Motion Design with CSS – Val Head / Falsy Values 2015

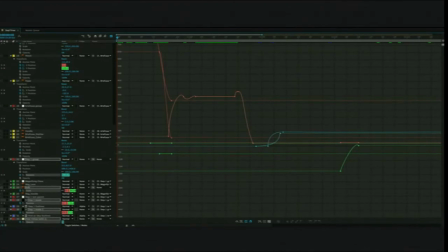They wouldn't let something out the door if they hadn't adjusted each particular point of easing in each particular frame. So we probably shouldn't either.
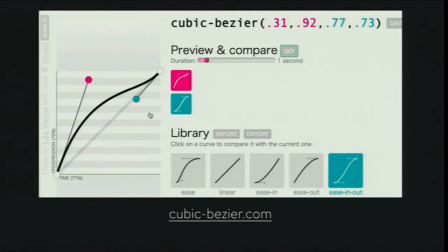A really good place to mess around with cubic Bezier functions is conveniently cubicbezier.com, a site Leo Veru put together a while ago, actually. But it's still my favorite one. So you can go there and mess around with the control points and change the curve, compare it to other ones.
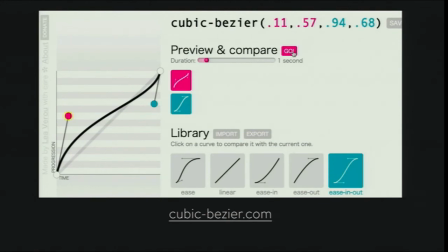And then when you've got one you like, you can race it against other easing curves. Spoiler alert, though, it's always a tie. Timing is king, sorry. If you prefer things that are a little bit more pre-baked, there's also things like easings.net, which has a bunch of curves
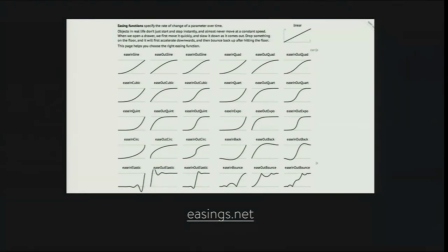predefined and also has the CSS equivalent of the pen or easing equations. So if you've done any Flash stuff or like basically any other programmatic animation ever in the last decade, you've probably used the pen or easing equations.
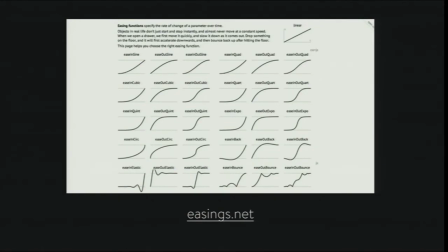And yeah, so that's a pretty helpful place to get that. So basically, the moral of the story is everything is better with cubic Beziers.
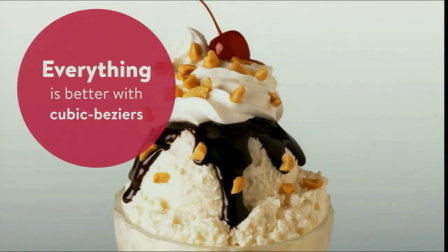Ice cream, pizza, whatever, things.
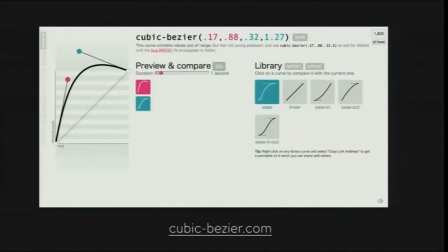So in true cooking show style, I've selected this easing curve to make our modal box behave or animate a little bit better. I've messed around with some curves or some control points, and I very specifically got a curve that went outside of the box.
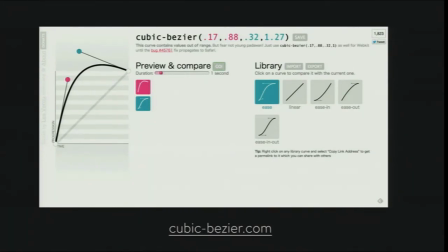That's important. So I took that cubic Bezier function and pasted it into my CSS.
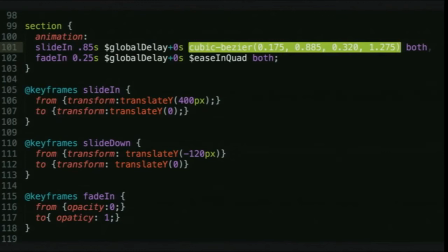Yeah. Never saw that coming, did you? Didn't think so. And then once we have that there, that's basically all the changes we made.
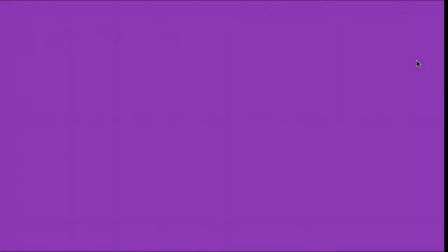And then when we check out what we've got, it looks more like this. Oh, wait, sorry.
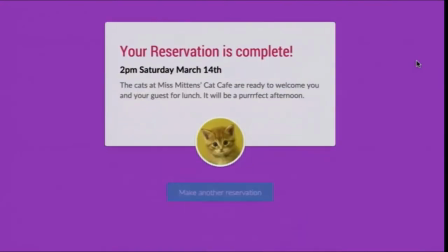Let me do that again. This is what we had, right? Just kind of like, here's your reservation.
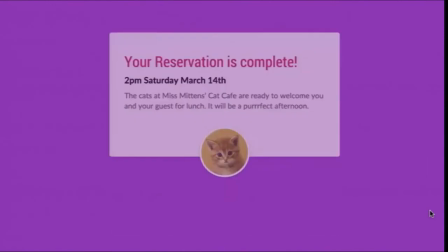And now we have this with our cubic Bezier function change. So it's got a little bit more energy already, right?
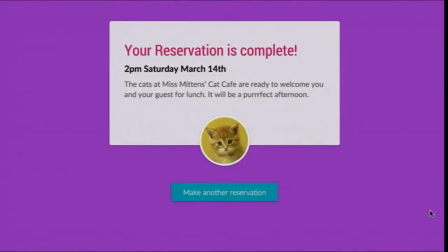We'll do that again, because I know it goes really fast. But now instead of just being like, your reservation, it's like, your reservation is here. And it's got a little more energy. We actually didn't adjust the duration at all, but it feels like it's moving a little faster. So conveniently, by picking that cubic Bezier function,
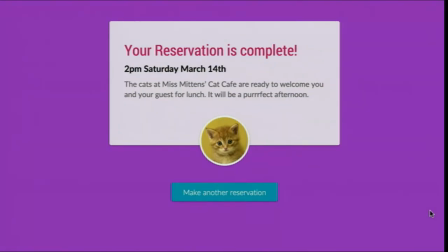I've actually implemented a second principle of animation, a second classic principle, which is follow-through.
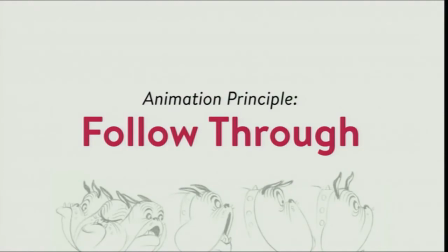It's generally classically shown by this bulldog with his like crazy big floppy bulldog cheeks.
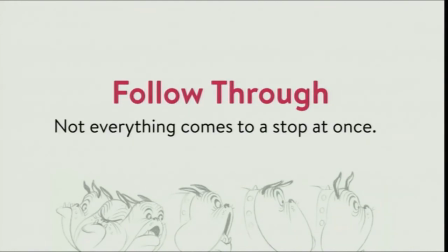And follow-through is essentially the idea that not everything comes to a stop at once. And it makes a lot of sense. And if you look at the bulldog drawing, you can see like he turns his head and his cheeks like follow slower, and then they're like blub, blub, blub, blub, and then they finally stop. So follow-through is things like wobbly bulldog cheeks. You never thought you'd hear anyone say that. And it's also things that it's just things not stopping at once.
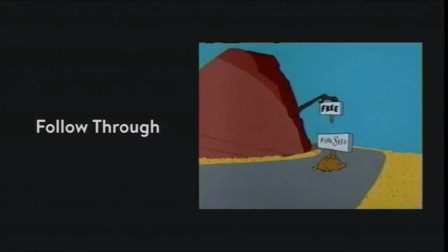It's not a particular fluid type of thing, because the Roadrunner also has follow-through, but it's much stiffer. And he's just like, he doesn't have floppy cheeks. He's like, I just had to stop because there's birdseed, wow.
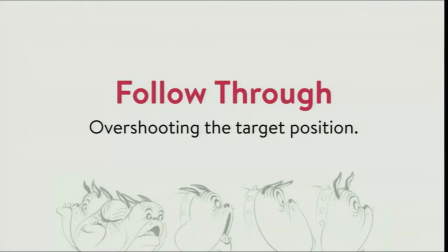And for us, when it comes to animating things that aren't characters, follow-through is often just overshooting the target position, which is what we just did. It's like you have so much energy, you just can't stop in time, and it gives that energy of overshooting and kind of a little bit of a bounce. So that's pretty good. We achieve follow through by using our curve that popped out at
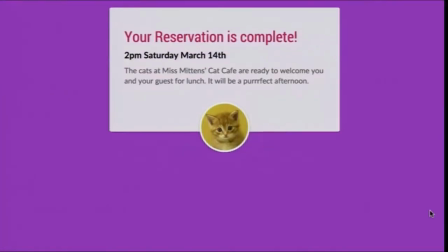the top, and then I have it in here again in case you missed it, just in case we had to see it like 4 times.
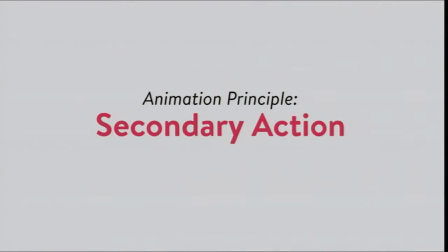So secondary action is our third principle of animation that we can apply to this to make it just a little bit more organic. Because we added a little bit more energy with the follow-through, which was also our spacing. It's kind of interesting how that works. You're like, spacing and follow-through, totally related. And I think we can do just one thing that's a little bit better. On the internet, especially on the web, less so in apps, but very much so on the web, we tend to treat everything like it's a slideshow and everything is attached, right?